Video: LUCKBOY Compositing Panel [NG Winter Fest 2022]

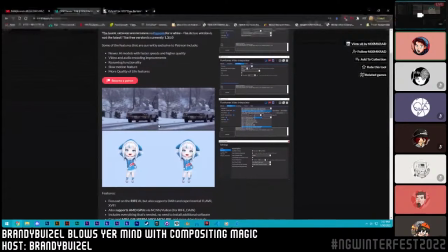And I don't actually see people use it online for stop motion almost ever, which is almost a shame because it feels like it's built for that.
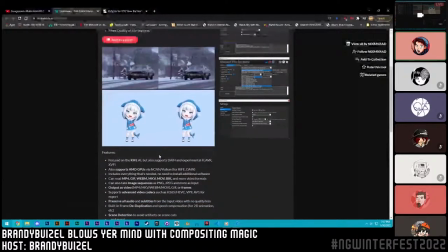It's the perfect blend between animation and real life. And it's also very easy to use.
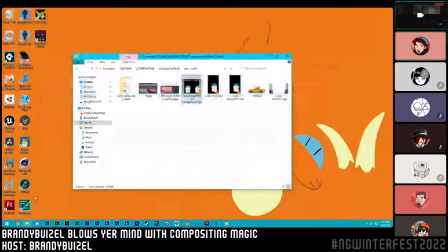You don't even need like a super good graphics card.
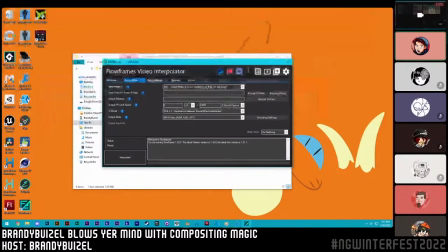All you do is add in the footage, drag and drop, say how many times you want to duplicate the FPS. So if you want to go from 24 to 48 to 96 to 192, and then you just hit start, and 12 minutes later, you got your footage.
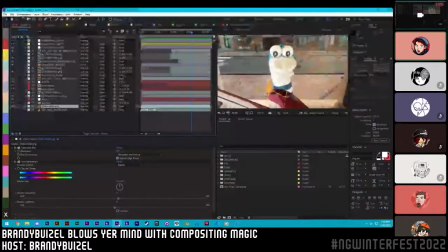Highly underrated. Something else that we did in this shot here is we originally shot it without these walls on the side.
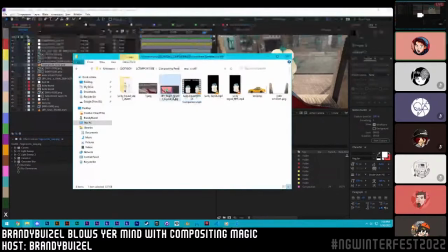When we planned it out originally, we were supposed to have these walls come in on either side to frame Lucky in.
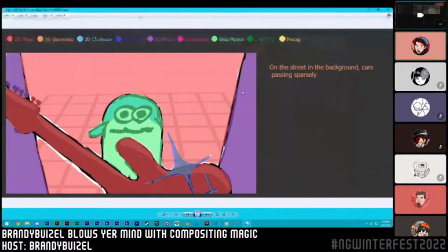And you're going to be seeing this image a lot, by the way. This is how we planned out each individual layout in the cartoon. And to define what mediums were being used in every shot. It was just a way to stay organized. We wanted these walls to come in and frame Lucky, but the walls that we had looked terrible.
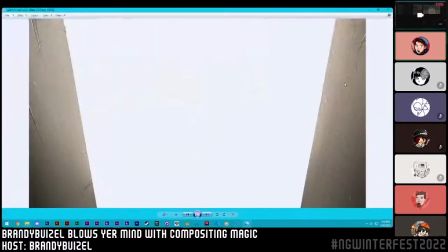They looked like this. And they didn't really belong in the shot at all, and I didn't like them very much.
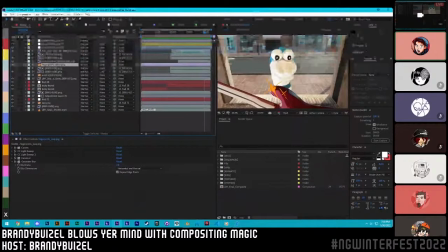So after the shot was already rendered, I went into the same blend file scene, because we're working in Blender, and I deleted everything in the scene except for the guitar and the camera move,
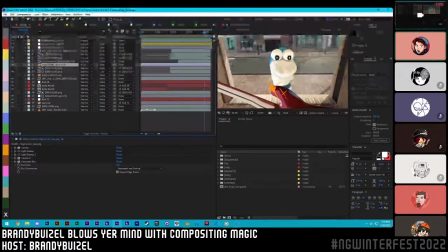and I modeled out this windowsill exactly where it's supposed to be in the original shot. And so this is two different renders that I've now had to combine together,
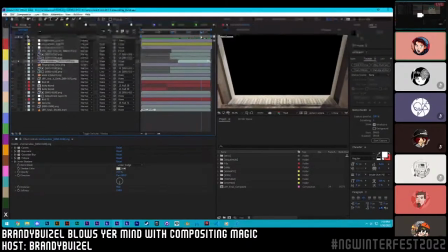moving in and out in space here. And part of the reason I had to redo it is because we also had this render of glass in front of Lucky and the rest of the street, and the glass kept rendering out with these speckles and highlights that were just really ugly. So then afterwards, I had to go in. I also made a fake wall of glass.
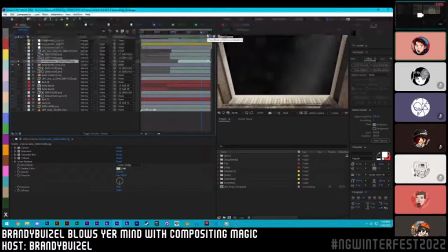And so these are 2D elements that are being comped into this 3D scene, even though the end product, they look totally fine together. And that's just like the magic of using different blending modes or opacities. I went ahead and I really wanted this to feel like it was a stop motion set, and there was like big fingers on everything.
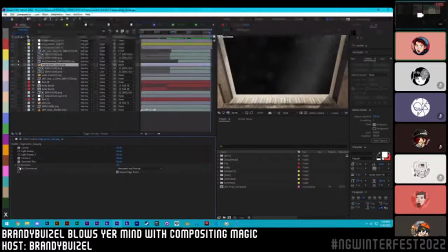So I started off the shot by importing this simple, well, it's this simple texture of fingerprints using a fingerprint brush on Photoshop, and just speckled all over the place.
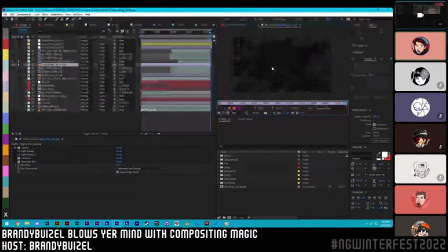And then I decided to up the contrast so that way there were some nice highlights. and then there was nice low lights, so that way it's really transparent and easy to see through. I had this thing called a light sweep, which is what you think of. It's like glare on sunglasses. Make it a little bit more intense,
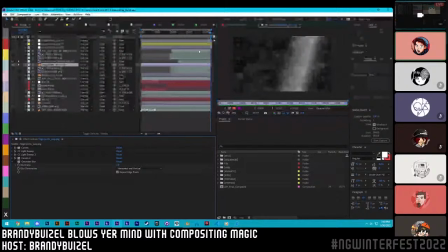give it a second sweep. Then I edit the contrast again because I realized when I was working on the shot that it wasn't showing up enough.
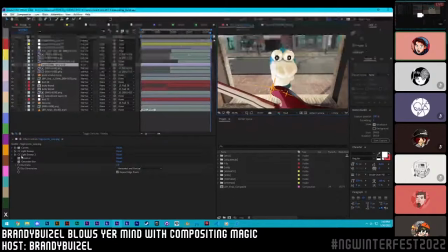It was way too subtle. And so then I increased it. And you probably can't see this on stream, but it added this like big fingerprint over here and a couple ones over here, which is really nice. And then I just took it slightly out of focus. When you take it away, the street gets a little bit bleh.
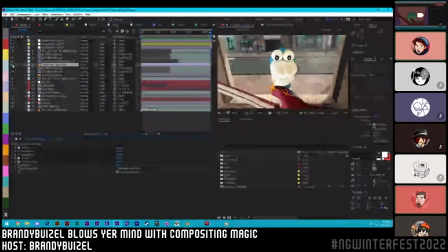And it gives kind of like this nice haze over everything in the background, almost like the sun is shining into this corner and reflecting off. I hope you guys would agree. Also, when I'm doing everything, I talked about this earlier with the Yanny shot,
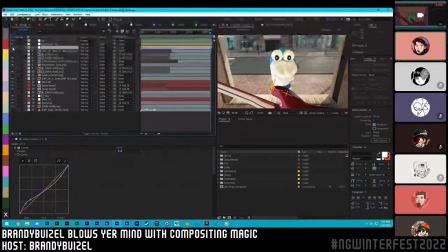but when I like to piece shots together with real life elements or 3D or 2D, they end up looking like shit together, or not very good at least. Like, for example, if I take up all the things that are making Lucky look good, he ends up looking pretty bad.
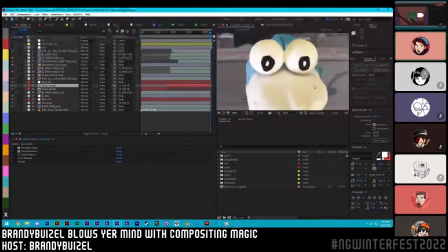He's very yellow. He doesn't match the lighting of the scene. It's just not great. And his blue is not very pronounced at all.
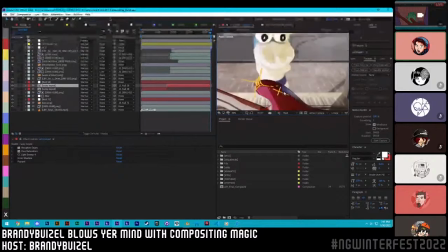It actually looks kind of purple, which wasn't good.
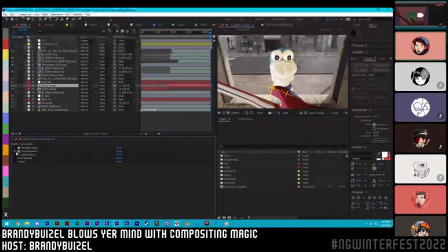And so I'll just like take the time to color correct him by adding in a couple different effects. So I just want to correct the color on Lucky.